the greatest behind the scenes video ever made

I import the image of the page in,
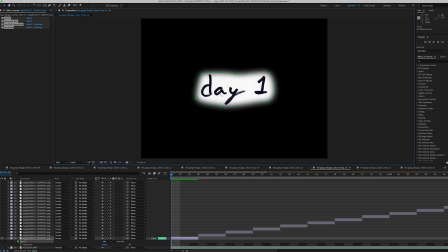227s
and then I mask it so it's just the area that I care about,
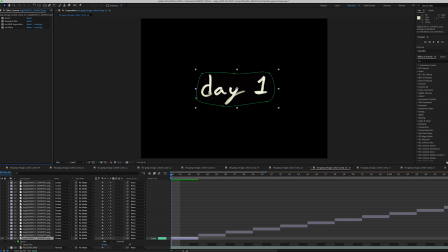233s
and then I use an invert effect to make it so that it's on black instead of white,
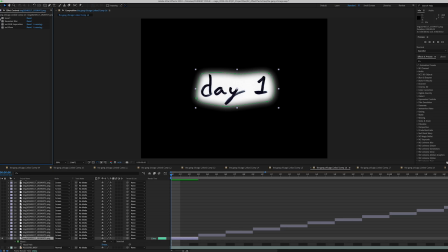240s
because obviously paper's white, and I write it with a black Sharpie, and then I invert the colors so it's the opposite,
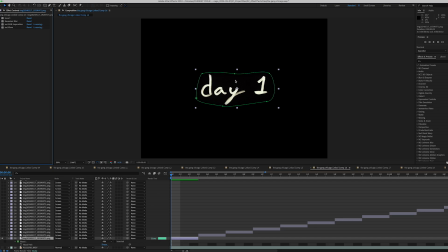247s
so that it's black on white, and then I throw it into a blending mode like screen to get rid of the black and only have the white for the text show through. And then I use a tiny hint, just a tiny little hint,
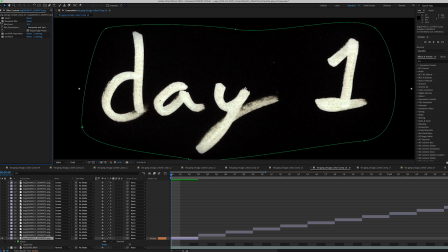267s
like 3% of a Gaussian blur, just to soften it a little bit, because I think it looks a little harsh. So I use a Gaussian blur to soften it a tiny bit, and then a little bit of RGB separation,
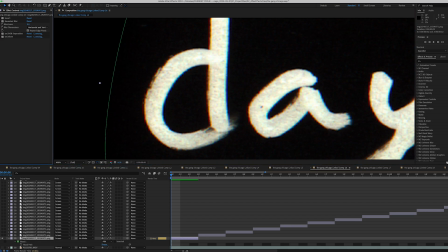281s
which gives you that fringing effect that you see if I exaggerate it.
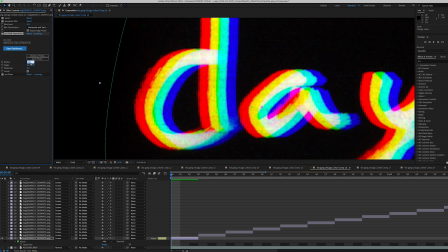287s
Let me do this. If I exaggerate it, you can see it's splitting off the three color channels.
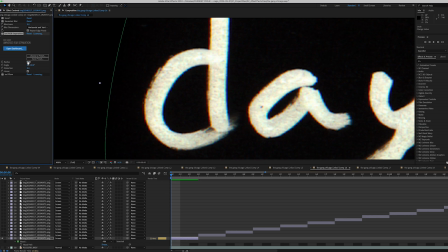293s
So I bring it up to, I just use just a tiny hint of it, like 2%, to give it that sort of fringing effect.
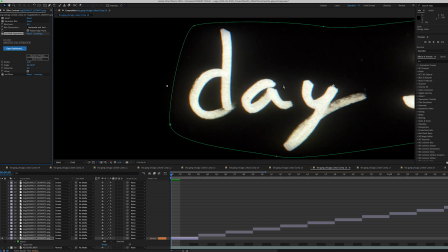302s
And then I added glow on top of it just to stylize it a little bit more.
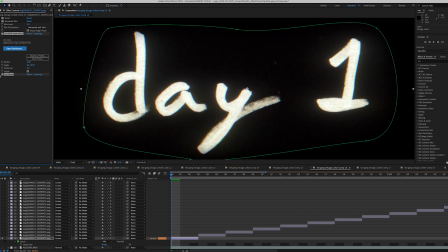307s
The RGB separation and the glow are purely for stylization purposes. I like adding imperfections into my image just to give it a little more character, a little more life,
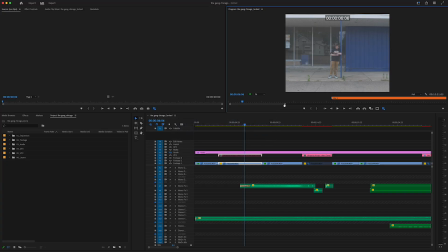321s
make it look like, it's completely analog when it's somewhat analog, but also half not.
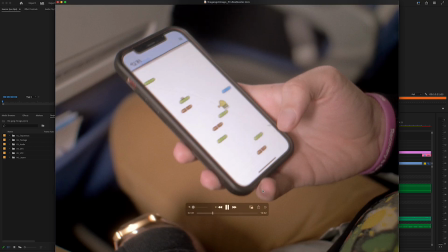329s
Oh, so now we come across the plane shot that I did.
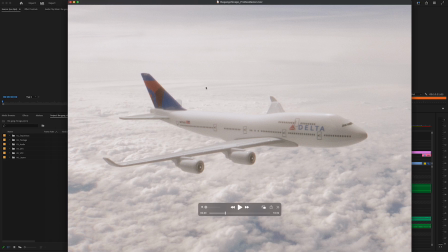335s
So how I did this is entirely a miniature.
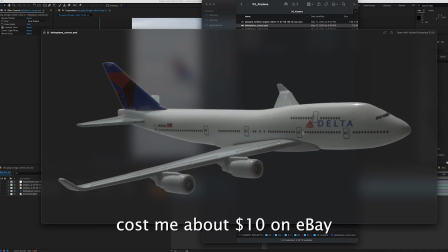340s
It's a model. So this is the cutout image, and what I did was,
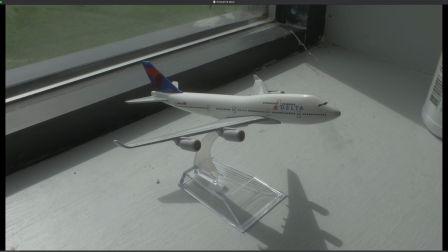347s
so I took the model plane and I stuck it on the windowsill at my office at work because I noticed that the sun was shining through the window, and so I wanted to try and match the lighting as much as I could.
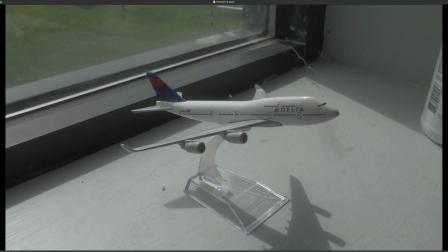364s
So I grabbed a still from an angle that I liked, which it was pretty much this angle,
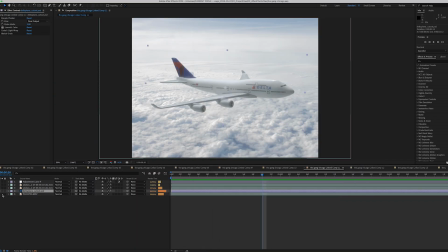370s
and then I put it over this shot that I got while I was flying in the plane.
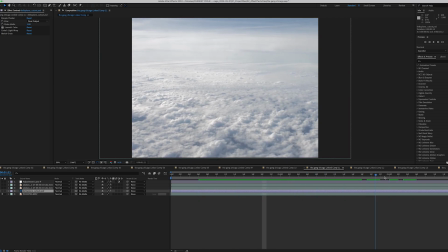376s
This is literally just a shot out the window that I took. So this is the original cutout image of the plane that I just plopped on top of the background plate.
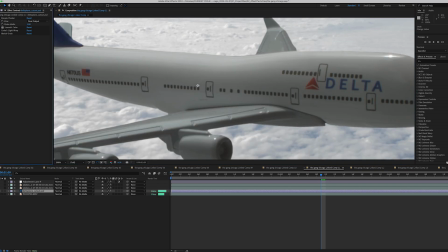388s
And the very first effect that I use is a simple choker to try and cut down on some of those
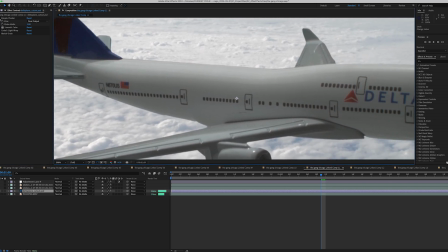395s
darkened edges that I guess Photoshop didn't get for some reason.
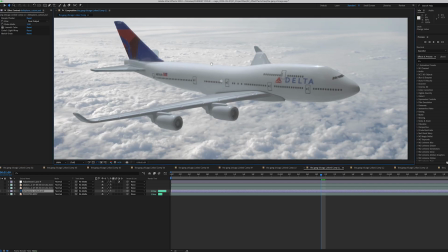400s
And then Lumetri color, this did most of the work here because
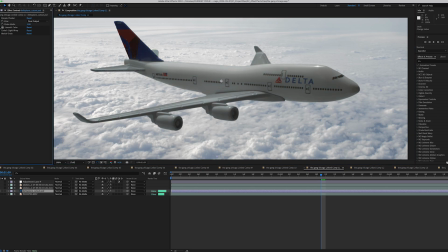405s
it was really dark and it was a little bit warmer than I wanted.
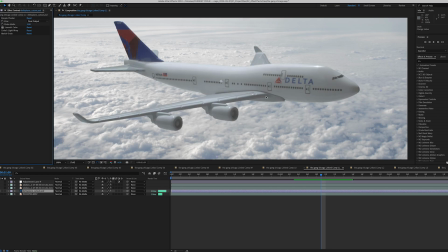409s
So I used Lumetri color to correct the luminance and colors to try and match the background plate a little bit more. There's a light wrap effect on here that I ended up not using anyway, so I'll get rid of that.
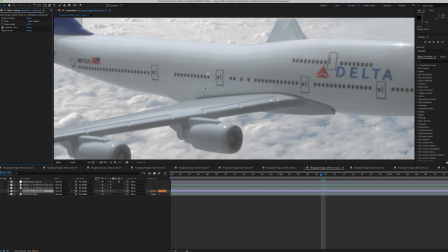422s
And then on top of all that, I did a match grain effect to
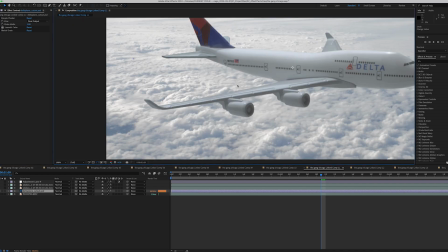428s
match the grain of the background plate to try and make it blend a little bit more.
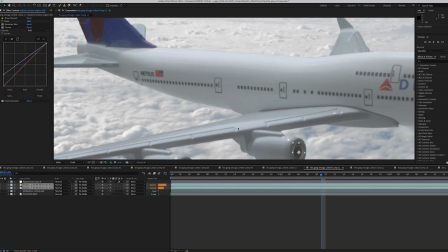433s
And then these two clips are airplane turbines.